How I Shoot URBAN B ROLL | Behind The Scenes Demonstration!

What's up, guys? Thomas Alex Norman here, and in this video, we have a huge big demonstration for you guys. I've been doing them in forests and beaches and stuff, and you guys wanted to see a city, like a more urban environment of how I get shots in the streets, in the city. We are fortunately in the very beautiful San Sebastian today, so there is a lot of nice architecture to get. But don't get discouraged by that if you're in somewhere that is slightly less picturesque. You can still apply these techniques and make a really cool video in a different style, in a different location. So, the first thing we're gonna do is get a shot of this really nice street behind me here.
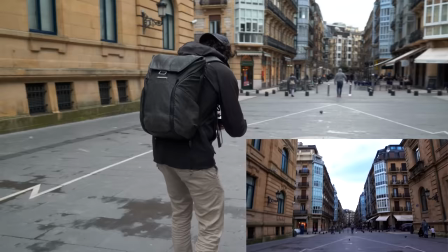So what I'm gonna do is set everything up here, try and get it very,
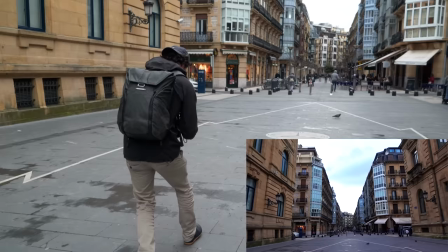very central and symmetrical, because that always looks good when you have symmetry on either side.
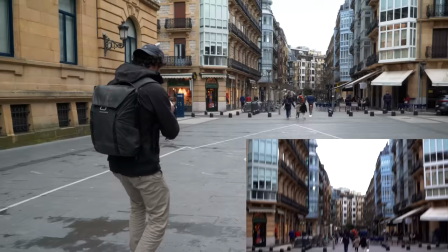And I'm gonna push forward from a kind of a low angle to get this street here.
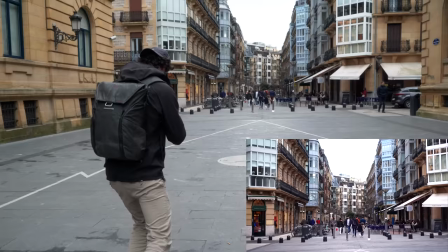And what we can do now is boom, punch in like that, continue exactly the same camera movement. And that's gonna give us a really nice way to be able to cut between those two shots from a wide and bam, punching into a more close shot.
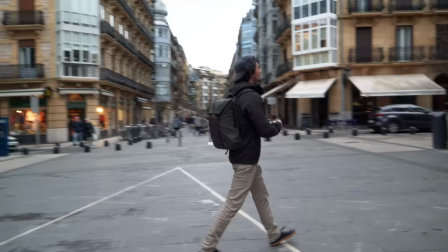There's a lot of kind of details in the architecture here. There's this cool kind of lamppost like that.
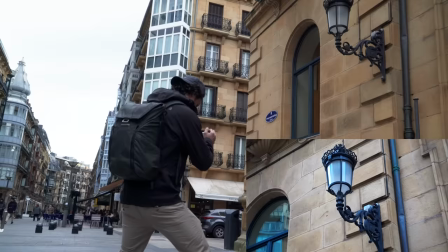I might get this one quickly and we can kind of, we can zoom out a little bit and come round in this kind of rotational motion.
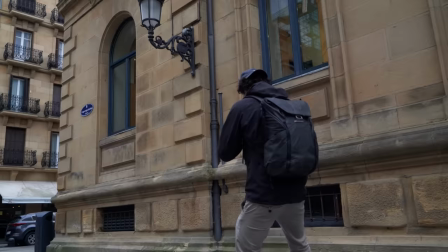Because I like to get some detail shots as well as the more kind of grand opening shots.
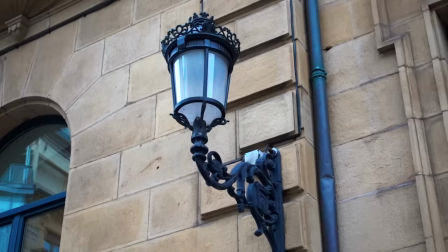I'm gonna try a slightly different angle there as well. Cool, that looks pretty good.
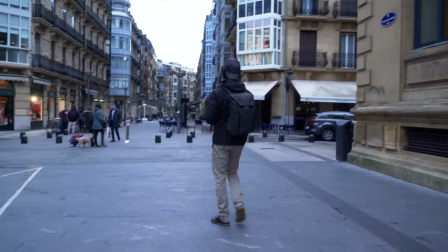Up here you can see we've got some really nice balconies.
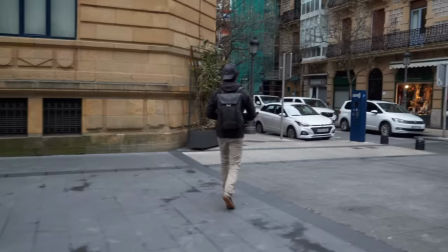I think with these balcony shots, what looks cool quite a lot of the time is to get them from kind of straight on to kind of straight and close.
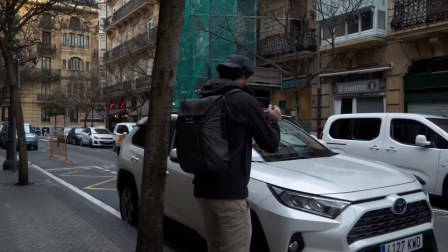So I'm gonna go here and just go literally opposite these balconies. I mean, if we just film like this, it's kind of dull.
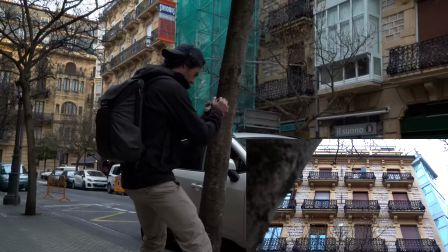So always try and find a way to spice it up. And what I'm gonna do here, if you guys remember from a couple of videos ago, we were talking about including foreground elements.
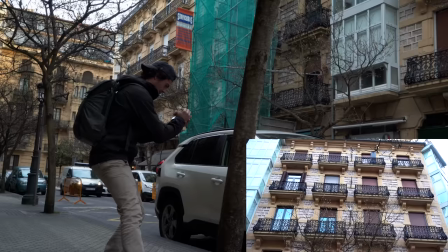So having this tree there really does help. And maybe we can use this tree as a wipe in a second.
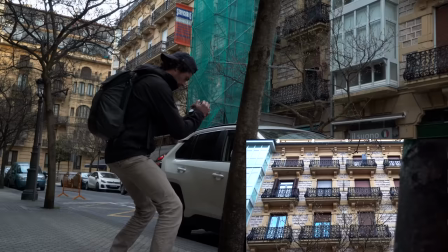So we can kind of go from left to right here, wipe across with the tree as best as we can.
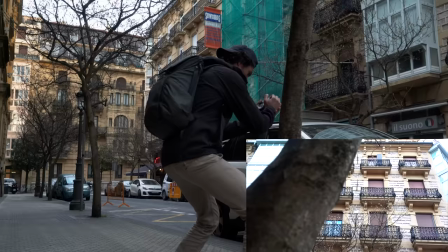And that way we can maybe use that as a wipe transition with something else. We can also do the opposite and come out from the tree to get the shot of the building like this.
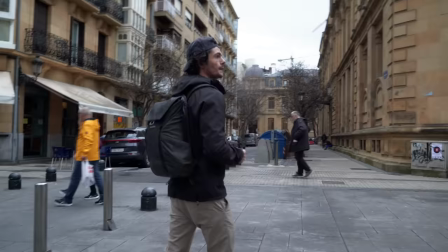And that could be a really cool way to transition between the shots. Let's see. Up here we've got a huge cathedral.
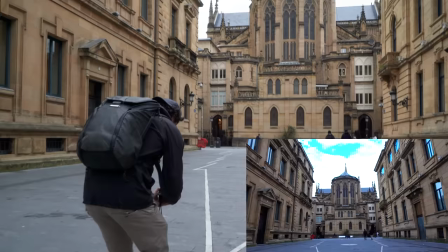So again, what we can do is get a really nice wide shot of that. And it's super symmetrical, this street here, so it's really perfect to just get a nice, simple shot.
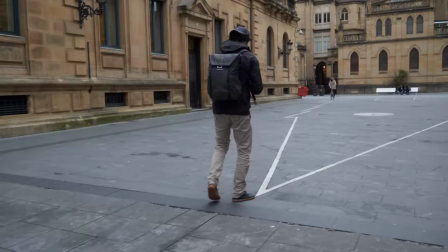Again, punching forward like that.
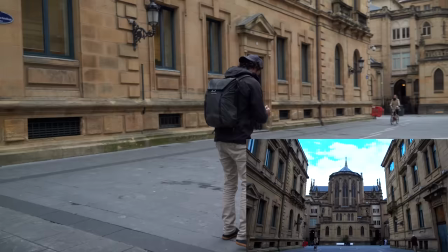That looks really cool. And we can apply the same technique. I really like what we did before.
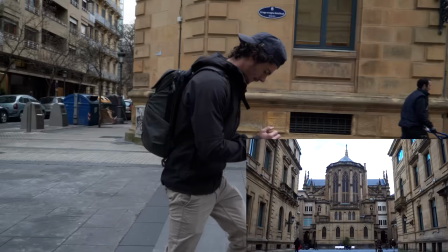And then we can do the same movement, and that's gonna match really nicely in the cut.
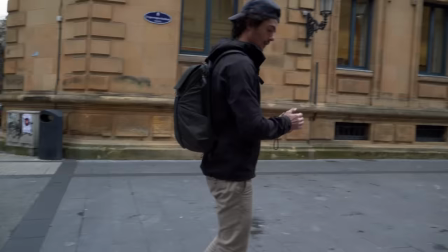And this one, rather than emphasizing the streets, emphasizes the cathedral a lot more as kind of the subject, and brings it closer into our attention. Also, whilst you're filming, it's a really cool idea to be thinking about the theme of your video and what your video is actually gonna look like, you know? Is this video gonna be some kind of dark, wintry video? Is this video gonna be something that's to some nice acoustic music? And, you know, you've gotta kind of have that in mind to help you direct your shot. And what I'm thinking with this one is it's gonna be, because we've got clouds, it's not like a super bright, sunny day, and we've got a little beautiful architecture in this urban environment with clouds. I'm thinking this is gonna be a slightly more kind of moody video.
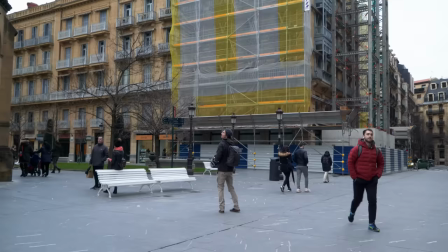And I think that's gonna work really nicely. So I've got that in mind for when I'm getting my shots. So what we've got here is a really, really cool shot.
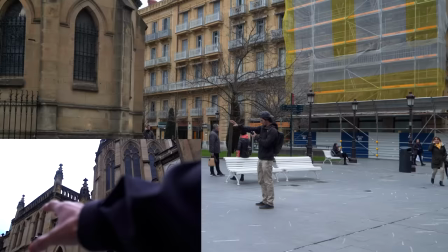I have no idea what to call these different architectural things, but you've got a block, I'm gonna call it a block.